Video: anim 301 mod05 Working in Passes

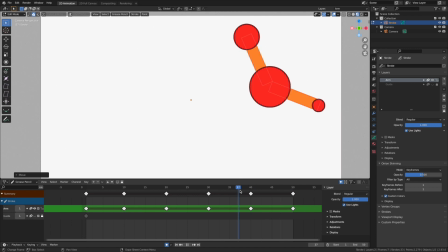754s
just to kind of help give me the illusion that I'm after. Yeah, because then it goes from there to there, which is pretty cool.
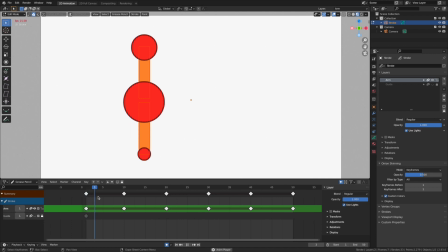762s
It also creates its natural conclusion point, that third segment. I think I may even do the exact same thing. So if you think about it, this is its own movement, this is its own movement, and the wrist, or that bottom weight, is also its own movement.
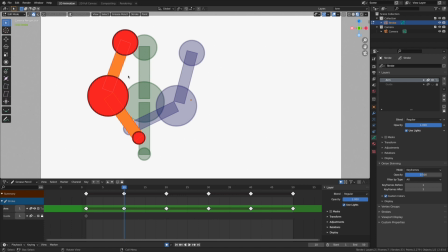778s
So they're all three of them have to have their own starts, their own stops, and their own endings, right? So here's on frame 1. Yeah, this is already moving pretty, enough, and this has its own movement.
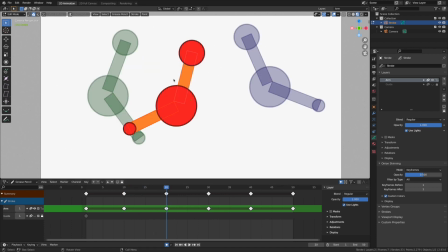793s
Let's go through. I'm looking at this center one now. Yep.
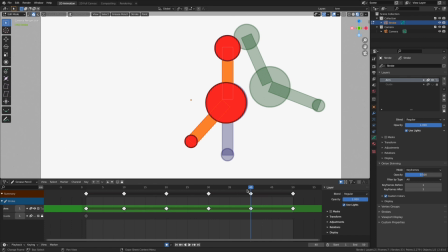797s
So on frame 40 is when the second one stops its movement, but on frame last is when this third part ends its own movement. So it's pretty cool. Yeah, I may even want to have another one in there.
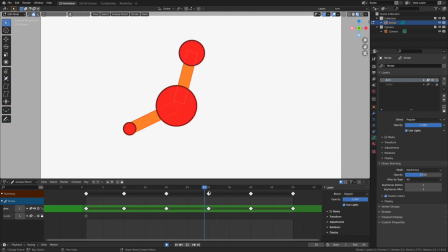812s
Maybe, yeah, to give it its own moment, because that's this second to last one is the conclusion of this movement.
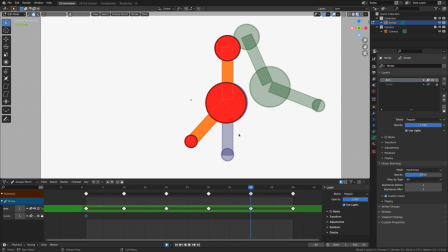821s
Well, when's the conclusion of that movement? Yeah, let's give it its own moment in the sun. I'm going to duplicate that keyframe. Shift D to duplicate it. We'll go to frame 45. And what I'm going to do here, on this frame here, I'm going to go back, and I'm going to rotate all of this.
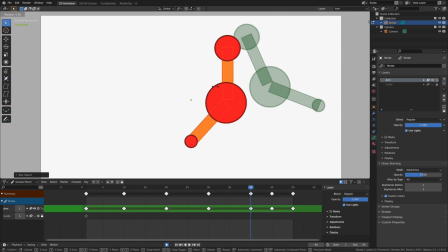842s
Oops, looks like I didn't grab that bottom one. I'm going to rotate this just ever so slightly, grab it, and I'm going to very carefully place the top sphere in the exact same location as its friend, because I don't want that top sphere to move.
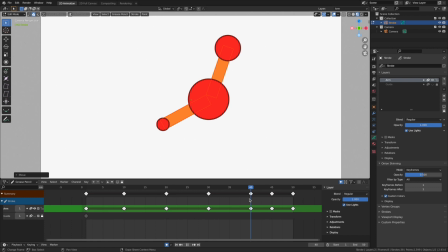856s
Yeah, that's better, because look, now the top sphere finishes its movement, so it's moving here. Top sphere finishes on 40, middle sphere finishes on 45, last sphere finishes on 50.
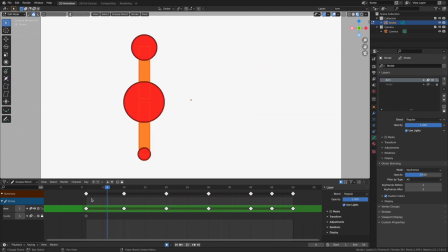871s
I like that. Let's play it.
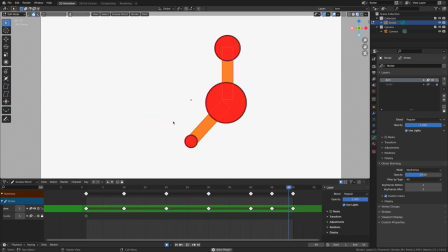877s
Yeah, it's going to work. Without some in-betweens, it gets real choppy in there at the end.
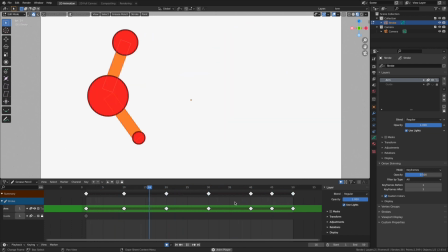882s
But I think once we have it all timed out, with all the in-betweens is going to give us a nice structure.
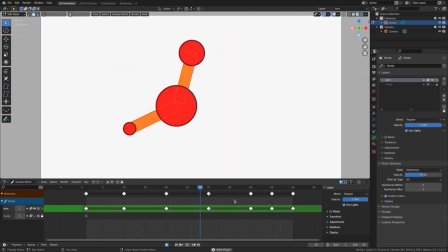887s
And this is how we want to work. We want to work in a whole series of passes. We establish the movement arc of the motor pretty early on, and then we establish the structure of the animation by working in large chunks.
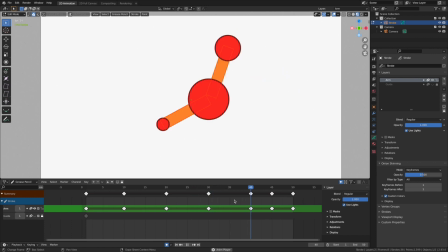900s
I wasn't trying to figure out where each individual part was going to be on every single keyframe. I said, okay, on the first keyframe, where's everything? On the second keyframe, how am I going to rotate everything to make it work?
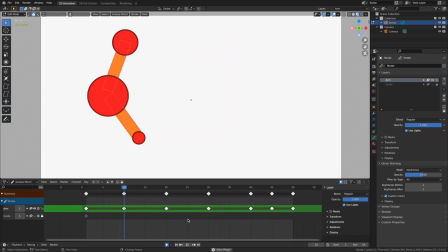913s
And then I just started breaking it down into individual parts and pieces, and it works very, very well.
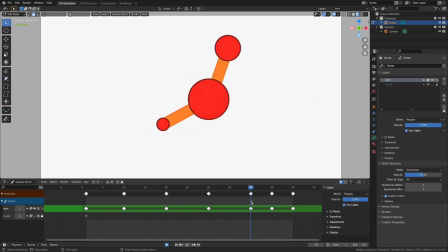918s
It helps you stay organized. It helps you focus your attention on just one object. And then at the end, kind of like what I did, I went, you know what? How can I plus this a little bit more? How can I add a little character movement for the middle so it has its own conclusion that's separate from the character movement of the end of the arm,
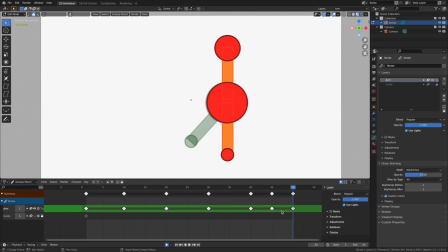936s
which gets its own movement here on the last keyframe. This is how we establish our keyframe structures to apply the principle of overlapping action and arcs and help increase our audience's understanding of weight inside of the animations that we're creating.